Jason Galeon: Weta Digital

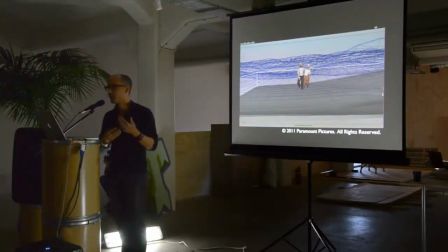(17:13)
Really quick, low-resolution geometry, they can turn it around quick and the director is able to make changes to the action and approve it from here.
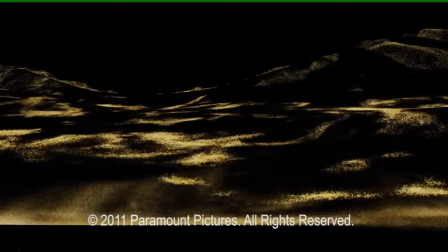(17:23)
Then our particle guys do things like ambient sand blowing around,
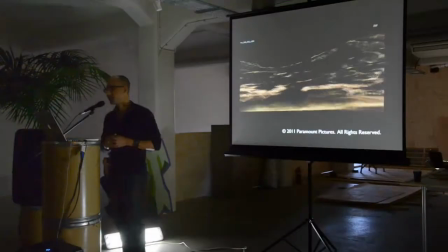(17:29)
sort of particle-influen situations. Then it comes to lighting.
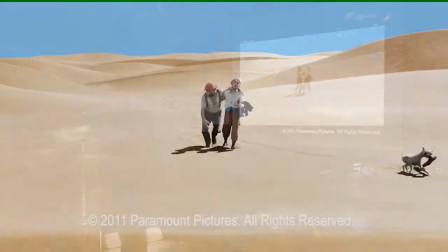(17:36)
Then we add the sun and make them look realistic and interact with the environment more, add sweat to their brows,
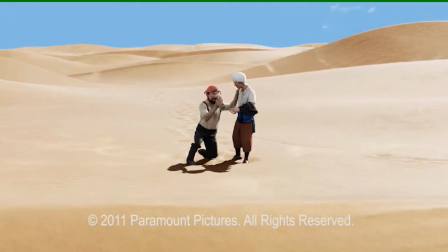(17:44)
sand to their hair, and use all the techniques that I showed you earlier heat distortion it
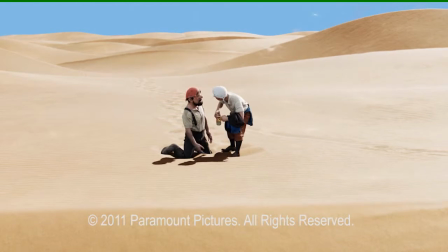(17:52)
takes weeks sometimes months to get up to this point then I send it off to the
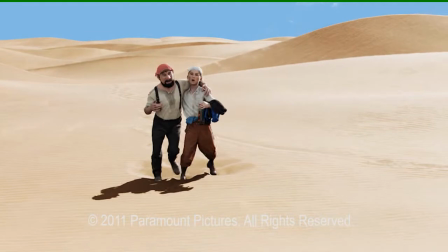(17:57)
compositor to build the final image this
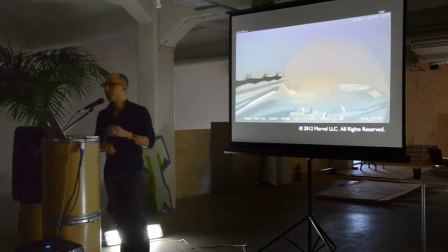(18:05)
is the helicarrier from Avengers so if anyone hasn't seen it maybe just you know
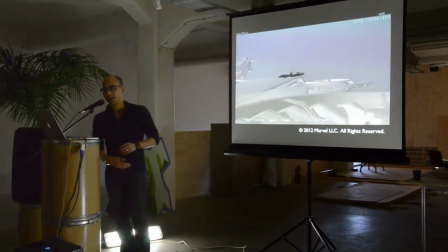(18:09)
this This is the early stage of a VFX shot,
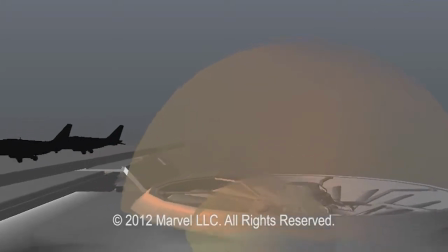(18:18)
not a fully animated one, although this shot actually pretty much was.
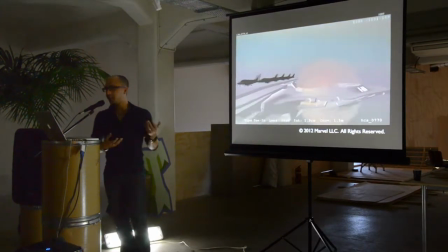(18:24)
Here you can see the previous model, the basic camera motion, even the blocking of the timing of the explosion that we'll be putting in at a later stage. all gray, no textures, no lighting, pure moving storyboard.
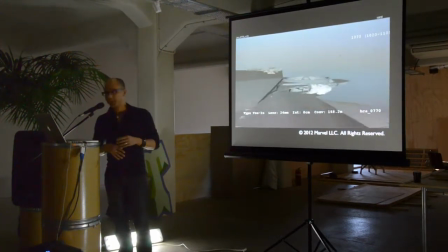(18:45)
Then it goes to animation. Now you can see a little bit more refined camera meter, camera shake.
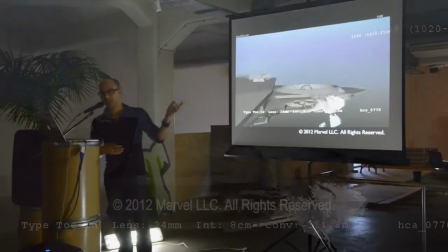(18:52)
You can see the Quinjet in the background.
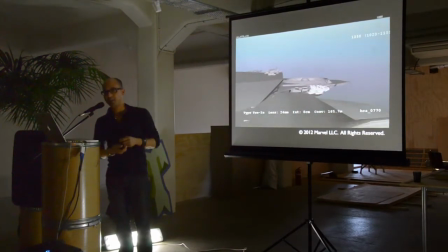(18:55)
Larger debris pieces are now animated, falling away, and the engines are now animated to be spinning.
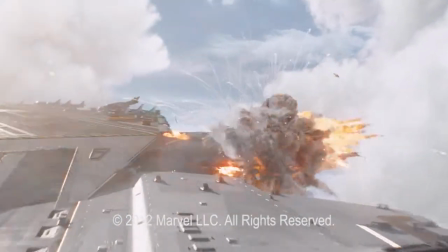(19:05)
Then it enters the lightning phase, and here we use our spherical harmonics pipeline with HDR
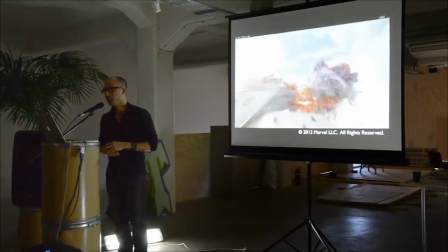(19:12)
images taken from set to achieve a more photo-real kind of look.
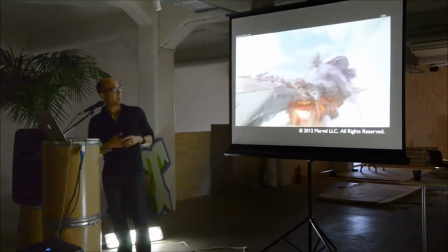(19:19)
In a shot like this, we use ray traced reflections and anisotropic scattering through the clouds in the background,
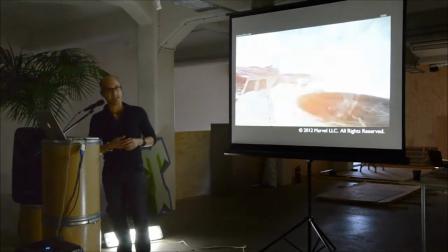(19:27)
which was done in our proprietary cloud system. matte painting of the sky in the background as well. Fluid bodies used for the main explosion that you see and rigid
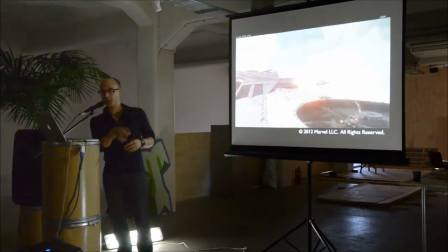(19:42)
body simulations used for the smaller debris that you see falling away from that. And from here I pass it on to the compositor to put the image together with the matte painting and layer it together
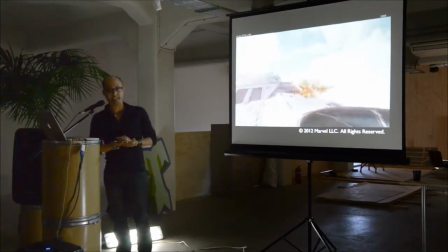(19:57)
and lens flag and all that kind of goodies to really help give a shot to life. And the shot's complete and we put it in the movie. So it's common wisdom that if you pull back the curtain and see how the magic's made that you lose a little bit of the magic or the wonder. But I don't actually find that's the case at all. I still love what I do. I think we do make magic and And we do it by applying our artistic talents and our creative instincts using tools that are constantly evolving almost as fast as our imaginations do. And some of what's on the horizon blows my mind. But it's not a job that you can coast in. And I'm sure neither are yours. I'm sure a lot of you are also working at this intersection of art and technology. for exactly that reason because the technology keeps moving so fast and if you don't keep up you're left behind but I think as long as you remember that the magic doesn't live in your computer or your keyboard it allows your ability to manipulate whatever tools you have at your disposal now 50 years from now to reach what you're imagining in your mind and if you're you're not pushing up against that technology constantly, then you're probably not imagining hard enough.